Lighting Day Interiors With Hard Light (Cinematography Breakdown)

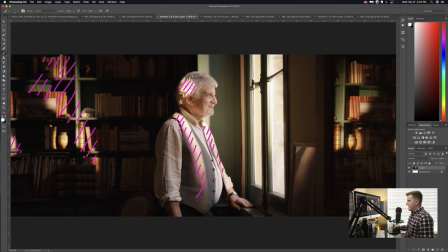[8:18]
We decided to shoot this one in the middle of the day. The sun is actually over on this side of the house. So we're not getting any direct sunlight into the house. And that's on purpose. We chose to shoot on this side, even though this room is actually mirrored and there's windows on the other side as well.
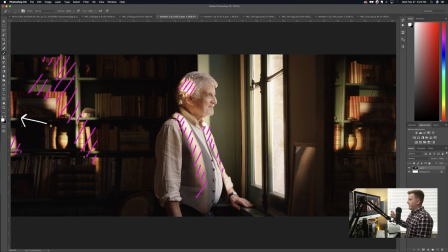[8:34]
We chose to shoot on this side so we didn't have any direct light to be competing with. And we didn't want our light coming from straight above, right? Because it was the middle of the day. For a morning scene, the sun is going to be lower in the sky. It's going to have more of a golden look to it. And so we're motivating our light based off of those things to make it feel like it's morning time.
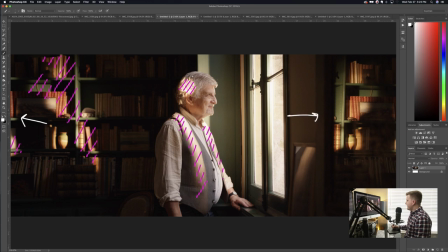[8:51]
And so what we did is outside this window out here, we've got a Joker HMI. Let's see, it's a Joker bug 800 out there. And we're using that to
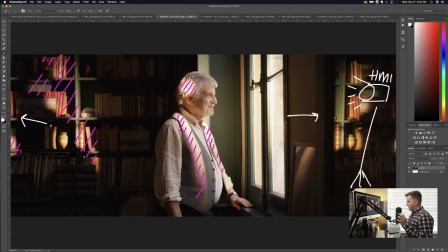[9:06]
simulate our window light. Now it took a lot of, we spent a lot of time moving this light around, adjusting it up and down, side to side, trying to get the light just right so that we're getting this look the way we wanted it with the light kind of broken up among the books in the background,
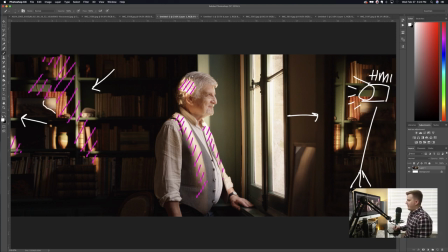[9:21]
getting a little bit of his shadow there in the background, all these interesting things happening with the light there. And so that took a little bit of finessing to make that happen. But that's essentially what's going on here. It's pretty simple. We've got basically this HMI out here. It's blasting through the window and then hitting our talent and the background.
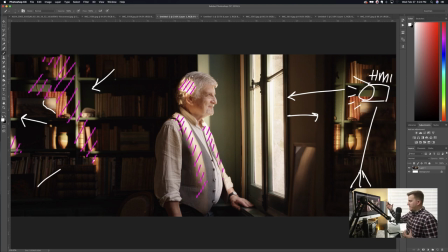[9:40]
Now, we had to get the angle right, of course, because we want it to feel like it's sunlight light coming in. We've got to get the direction right so that we're getting the light where we want it. But that's essentially what's going on. Now, one other thing that we did here, let's see what we've got.
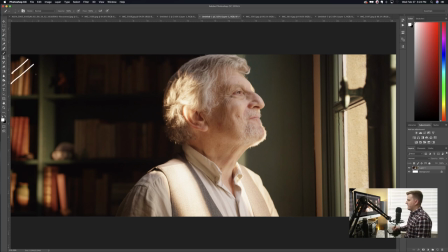[9:52]
Here's also a close-up. So you can see more of that light hitting the background here. And then also hitting our talent. You can see where it's hitting his shirt there. We've got spots of light hitting his hair. And then even on this side of his face, his chin there, you can see some effects of that.
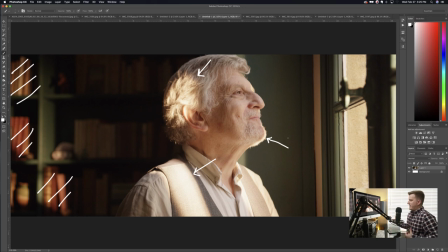[10:10]
And that's what we're going for these little spots of light uh again i've talked about this in another video but looking for areas of light versus areas of dark just creates that contrast in your video it's going to make it feel um a lot more professional and more appealing and so you've got
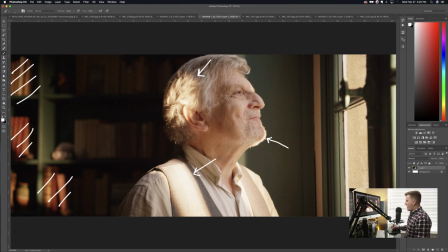[10:26]
these bright areas uh where the light's hitting him but then you've also got these dark areas in the back here where you're starting to see this contrast between our talent and the background right now what's happening here is because it's actually the middle of the day
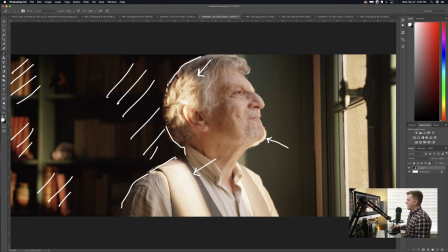[10:45]
um this worked out really nicely because we not only do we have these areas these hot spots kind of hitting our talent like this but we also do still have that really nice soft light kind of coming down our talent's face and so you can see that this side of his face is a little bit lighter
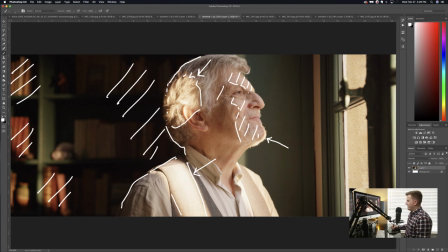[11:05]
right there and then we've got a little bit more shadow on this side okay and so we're getting that nice soft light is flattering on him but then we have these spots of hard light uh that are also really interesting i dropped my pen um
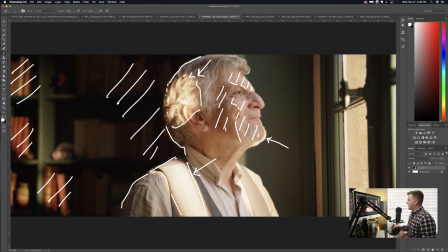[11:23]
to kind of break it up and make it a little bit more interesting okay now the other thing that we did you'll notice that our background is uh pretty dark here and there were windows on the other side of the room.
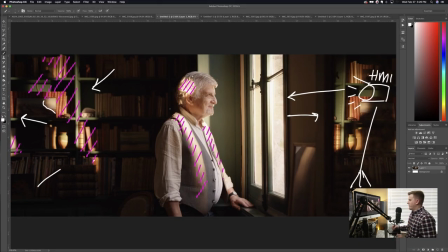[11:35]
So if you can imagine this room over here on this side, there's basically mirrored the same windows and we've got those closed and we've got floppies in front of them to stop the light coming through because we want to make sure we have that contrast.